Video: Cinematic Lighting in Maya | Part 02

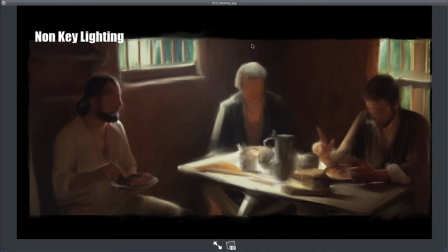[28:55]
To instead of enslaving the people, he's then giving back to them. And these two missionaries are sitting around and they're kind of talking about the idea of what is love, what is forgiveness. And so the lighting in this scene was just beautiful, where you've got kind of backlit from this one window,
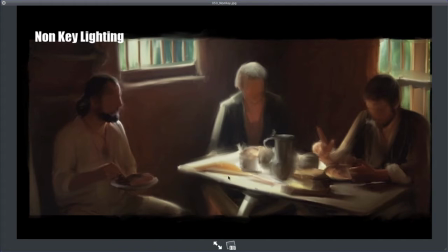[29:12]
a little bit of kind of rim light coming on the characters, but most of it's the light that's bouncing off the table and back up onto their faces. Just a real soft bounce light. So it's non-key lighting.
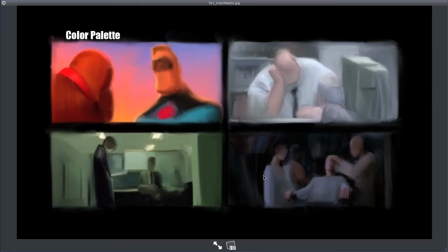[29:24]
Very beautiful tool. Color palette is powerful. Thinking about what is the general color of your film. Most people don't really think about this,
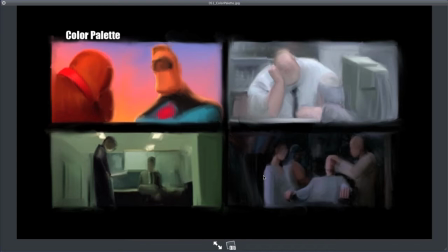[29:37]
that they don't realize that we spend a lot of time thinking about the color in our sequences in a movie. from a storytelling standpoint, like in The Incredibles, here's some paintings inspired from The Incredibles. At the beginning of the film, the colors are hyper saturated.
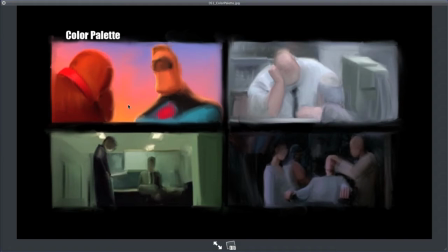[29:53]
They're almost too much because it's in Bob's memory of the glory days. Mr. Incredible's, perfect time, and all the colors are just too strong. And then when all the lawsuits happen and we cut to present day, he's in this office where he's just not being used.
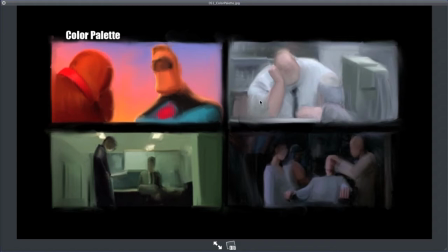[30:11]
And so the director of photography and the art director decided that it would be awesome to go from this strong colors and just suck all the color out. So this kind of semi-monochromatic type of scene. So you feel it.
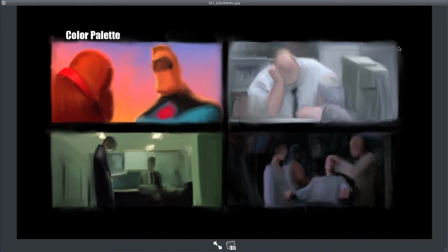[30:28]
You don't really, most audience members wouldn't ever notice. You go, oh, look what they did with the lighting. That was great. It's just something you emotionally feel in choosing your color palette. We do a whole color script for our films as we're working, kind of plan out, what is the emotional mood of this scene?
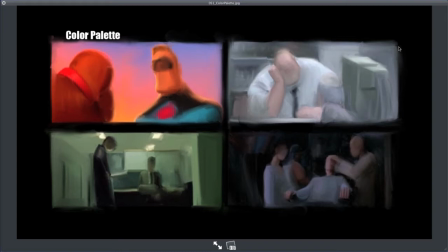[30:47]
And so what colors should we use? Should it be high contrast? Should it be really soft? Should it be backlit? Should it be, should it be strong shadows or soft shadows? I mean, all of that to help tell the story of that moment. Color palette in The Matrix.
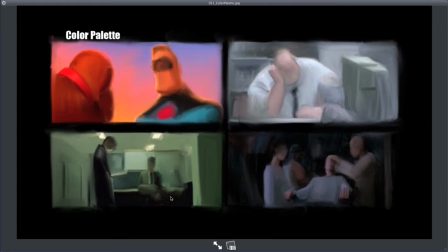[31:04]
So if you've ever noticed only in the first Matrix movie, that every time they're in the Matrix, everything got tinted this kind of green type colors, this sickly color. And then once Neo got into the real world, everything was always tinted slightly cool and blue. So there was always a contrast between this green and this blue.
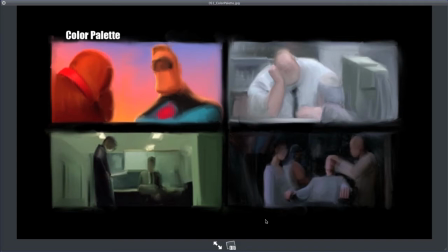[31:23]
Again, a subtle choice from the cinematographer's standpoint to choose to help differentiate between these two different worlds and what the best use of your storytelling.
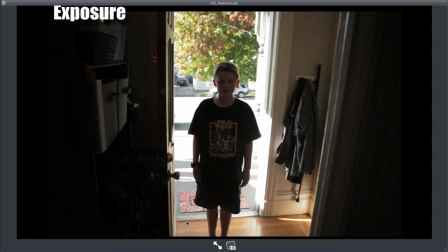[31:39]
Exposure is another kind of key thing here to think about. When you're doing computer graphics or you're doing painting, sometimes you can paint everything perfectly exposed. But in the real world, the way a camera works, the lighting outside, the sunlight is so bright compared to light inside of a room.
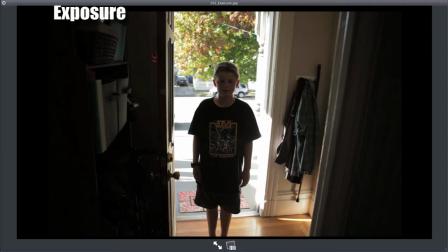[31:58]
So I can change my settings on my camera to say, well, okay, I want us to be able to see the details of the trees and the cars and everything back there. But then my focal point is going to be kind of dark. So my sun kind of gets silhouetted, which might be, if I'm trying to do a scene of my son coming in as a mystery person,
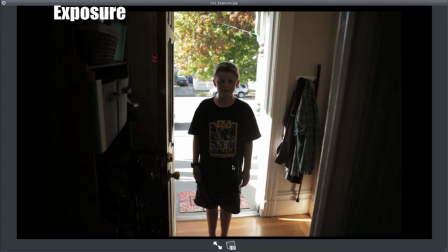[32:17]
that could work.
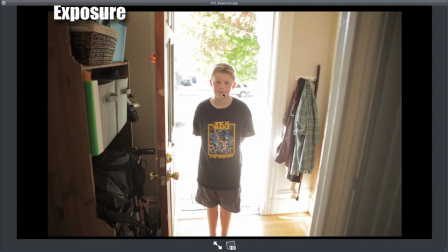[32:20]
Or I can choose to be able to see his face clearly, but then the background completely blows out and you lose all those details. Sometimes you want to intentionally change your exposure so that you can help tell a different story.
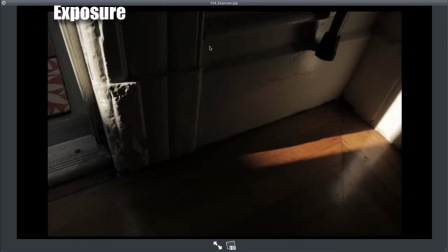[32:39]
Another useful thing about exposure is when you're dealing with camera settings in some software, when you're doing 3D lighting, 3D rendering, the amount of bounce light that you'll see.
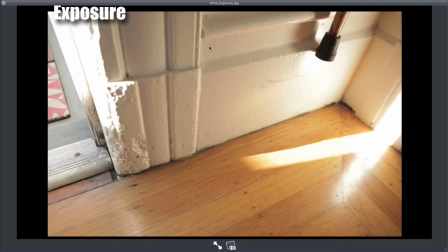[32:51]
If you have the exposure set like this, you'll be able to see so much more subtlety in the bounce lights.